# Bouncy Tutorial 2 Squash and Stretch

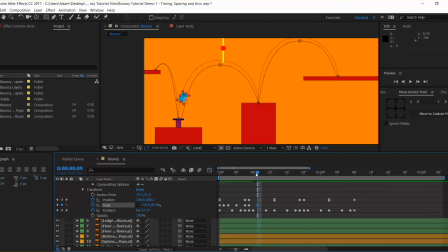[8:17]
Okay, and then we're going to go up. As we come into here, we're going to go back to around here, and at this point we're going to add a keyframe in by pushing a diamond.
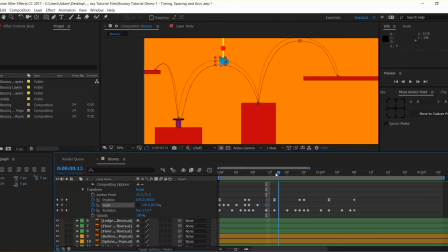[8:33]
As we get to that peak, we're going to go back to 100, we're going to go back to our original state, and then tab and 100, 100 and 100, and then as we come back in, again we're going to go to 115 and to 85.
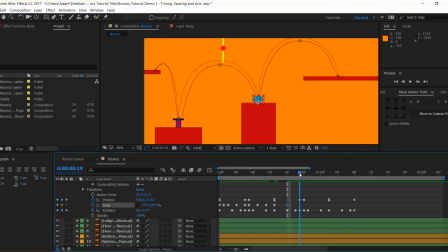[8:51]
Okay. And then as we come down, you'll see we've got the state there. We want to keep that, so we're going to keyframe it in on the first frame on the floor. Then the second frame on the floor, we're going to swap these over, so 85 and 115. Okay.
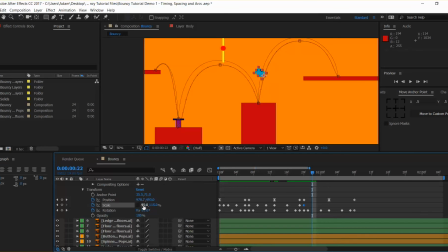[9:14]
And as soon as we get to here, we want them to swap again, 115 and 85. And that state should be our normal. Cool. And let's just double check there that we've got, so we were normal at this point. I think actually we're going to change that to a stretch state, so we'll do
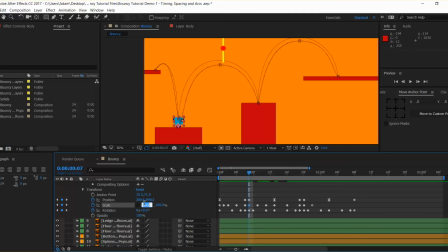[9:36]
115, sorry, wrong one, 85 and then 115. So we'll change that one back and go in. And then we're just going to keyframe that around there, and then we're going to go
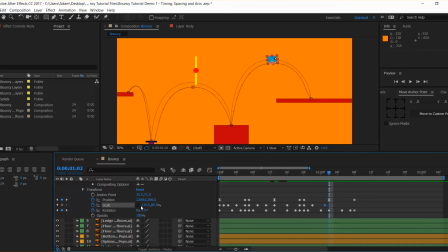[9:59]
back into our original state. This might be a bit tight around here, so we may just pull that keyframe here, the first one back. And then here we want 115 and 85.
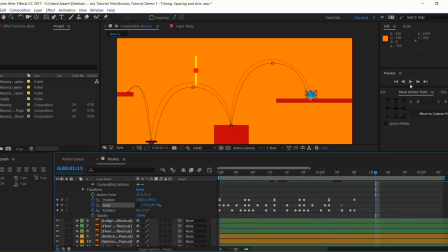[10:20]
Then as we come in, we're going to want same thing again. We want to keyframe that. We want to land, and when we land,
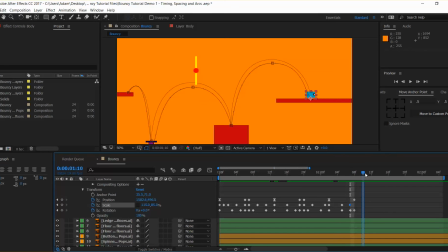[10:38]
we actually want to pull that, draw that out. So we want to give it a couple of frames and then go back up to 85 and then 115. So we're going to have him sort of squish up and down very quickly as he lands, because all that momentum and energy is still going to be in that form.
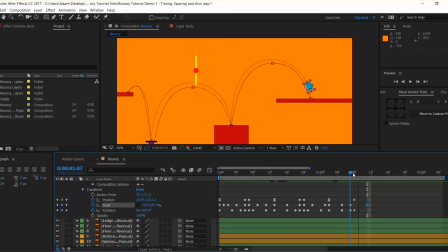[10:57]
So we're going to go down, up, and down, and we're going to take that to about 15. And we'll give that a playback and just see how that kind of feels.
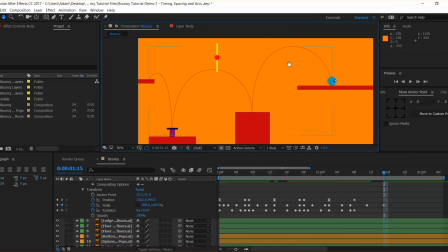[11:16]
So let's just make sure we can see all the bits that we need. Lovely. So now I've got a nice little jump with some squash and stretch happening, and we can kind of really feel that character.
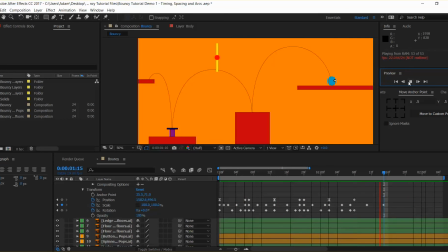[11:31]
Okay, so that's cool. So give that a go and show us your results. And if you've got any questions, hit me up in the comments, and I'll answer them best I can. But in the meantime, so yes, squash and stretch.
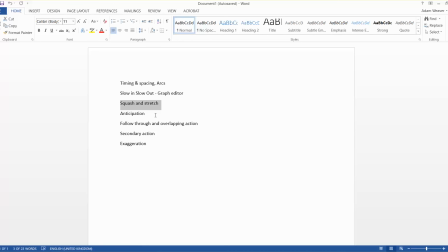[11:47]
And the next one, we're going to be looking at adding some anticipation, and we're going to be kind of doing follow through and overlapping action and secondary action, all kind of in the same tutorial. Which should be quite straightforward.
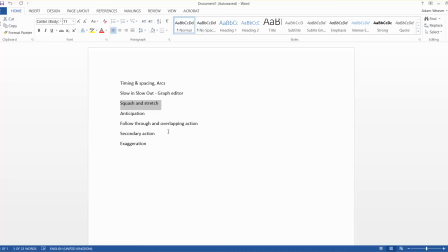[12:06]
And yeah, because they all kind of work with each other. So I'll see you in